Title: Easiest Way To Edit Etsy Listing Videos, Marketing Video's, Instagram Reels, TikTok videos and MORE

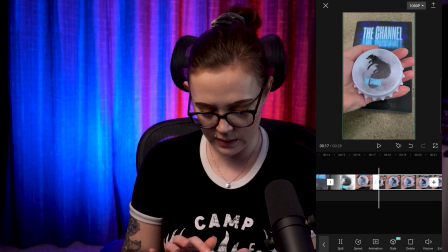that that went really really well so i'm going to click the clip and split it again after it plays for a minute
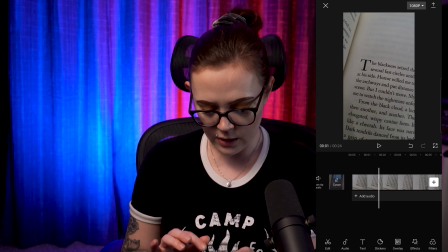and I will delete this one you also have a couple other really cool options if you want to do cool transitions in between so for example I'll go ahead and shorten
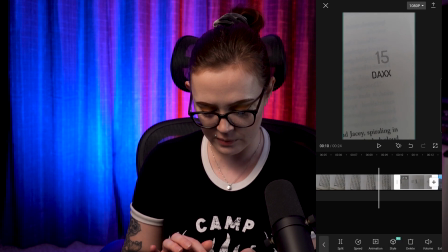this clip you can also shorten the front half and back half of clips by dragging and it'll show you how many seconds so I like to keep things really short and snappy we'll do two seconds on this clip
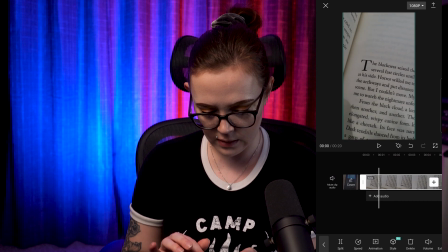and we will do let's see I'll start this clip when I start scrolling over the text of this particular chapter and I will stop it right here and
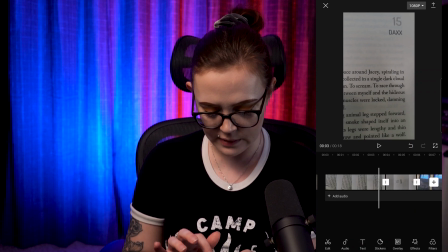let's add a cool transition so to add a transition you click this little square in between two clips there's a lot of cool ones so
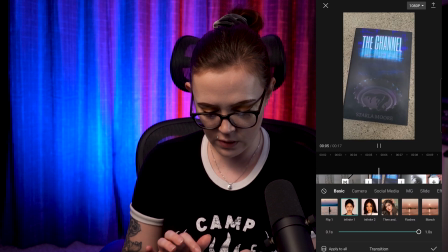you can test them out. So there was one. Let's scroll it back so you can watch it again.
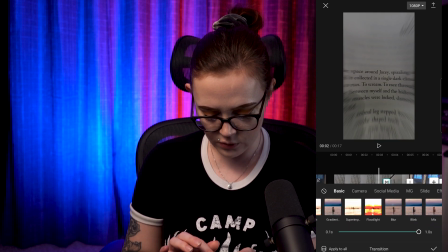So there's one transition. They do a lot of different flashing ones.
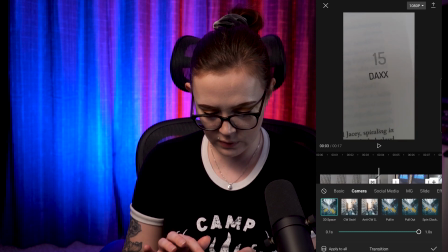There's cool transitions that like warp. So this one like warps a kind of weird circle off to the side. I really like the ones in social media. I think they're really cute. They don't match the particular aesthetic that I'm going for, but they could be fun depending on what your brand is.
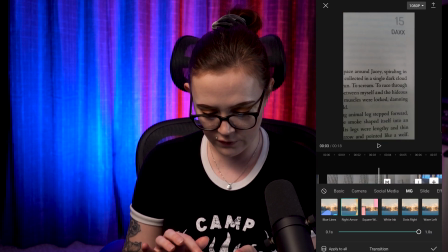These are really neat and fun. There's some cool effects in this MG.
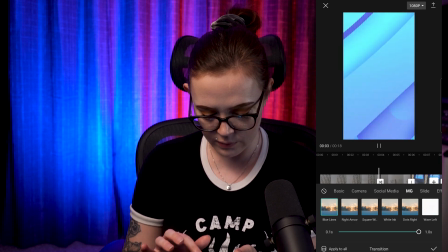Not sure what MG stands for, but there's different colors that you can choose from.
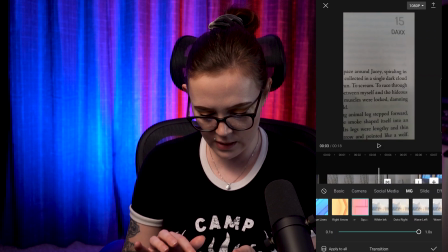Here's like some blue. You've got pink. You've got white ink spots. some circles all kinds of cool transitions I want to find
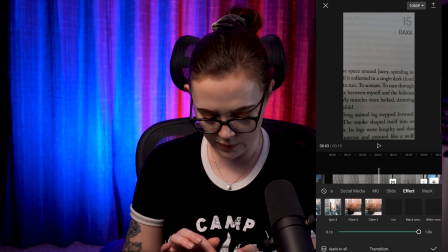one that I saw a couple days ago that has almost like a cool lightning bolt actually you know what let's do this black smoke that might be fun oh there we
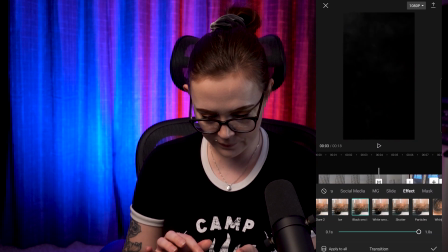go cool I love that and then it starts on the chapter
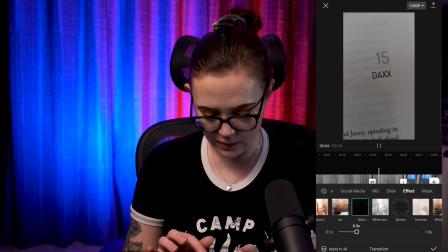title and you can also choose how fast you want it to be so you can make it go a little shorter I liked it longer so let's play it through.
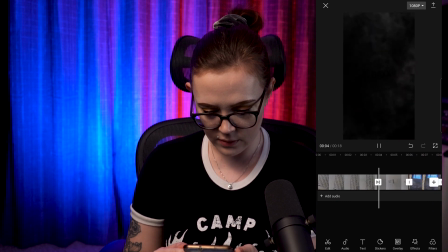All right, cool.
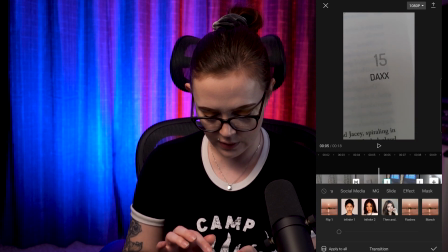I think that we need a transition here. I don't like it just going straight to. My book is very neon noir themed.
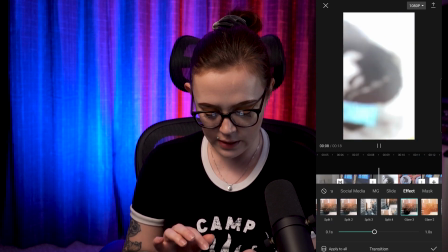It's kind of cyber punky. So anywhere that I can do like bright colors and neon, that's pretty cool.
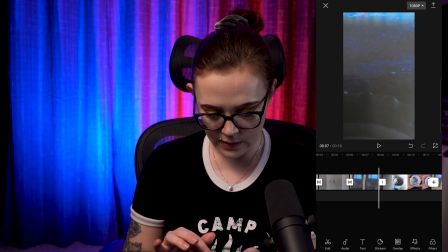Play it one more time. That was neat. Now for these, we don't want to add a crazy transition because we've already given
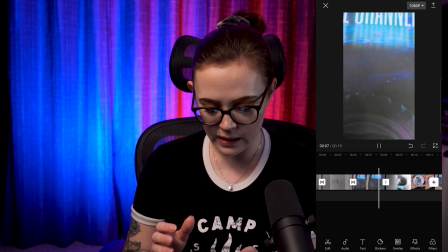this neat effect that makes it look like I'm pulling the bottle cap right out of the book.
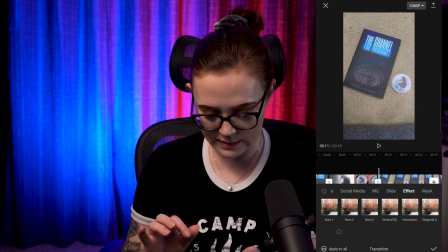Maybe I'll add one more effect into my last slide. What about this glitch?
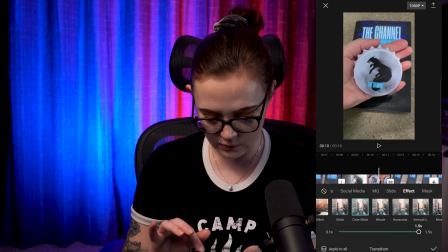That was kind of neat. Maybe make it a little longer. That's fun.
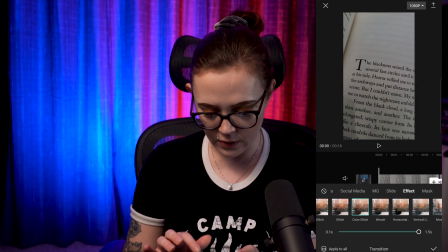Okay. So let's play the whole thing together all in one go.
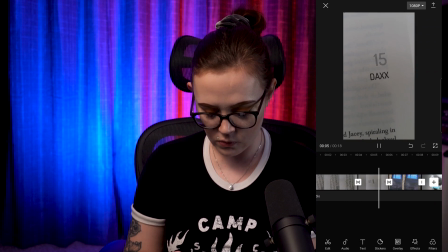Cool. Cool.
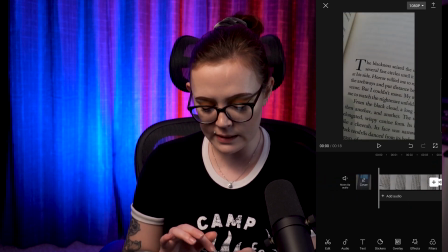I like it. And when you upload these, usually you have the ability to get rid of your sound, but you can also turn the sound off from here because I'm going to be adding in music from Instagram's real library.
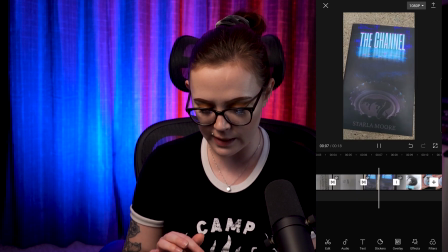They've got all kinds of cool songs that you can use. So I'll probably pick a different soundtrack because there are no birds in my book.
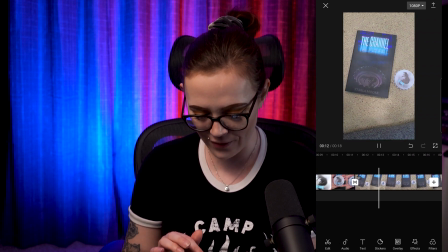So So very neat, though. You can also add text.
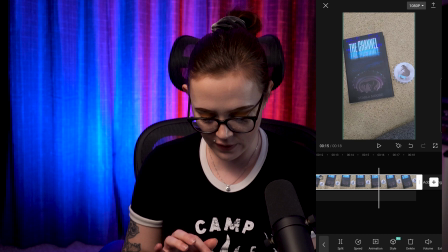I like to add in at the very end of a clip.
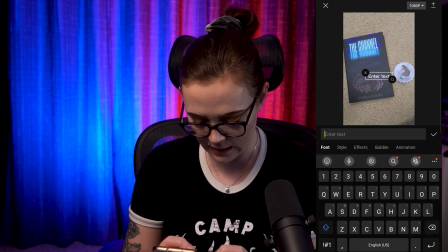I'll add text and I will say follow for more.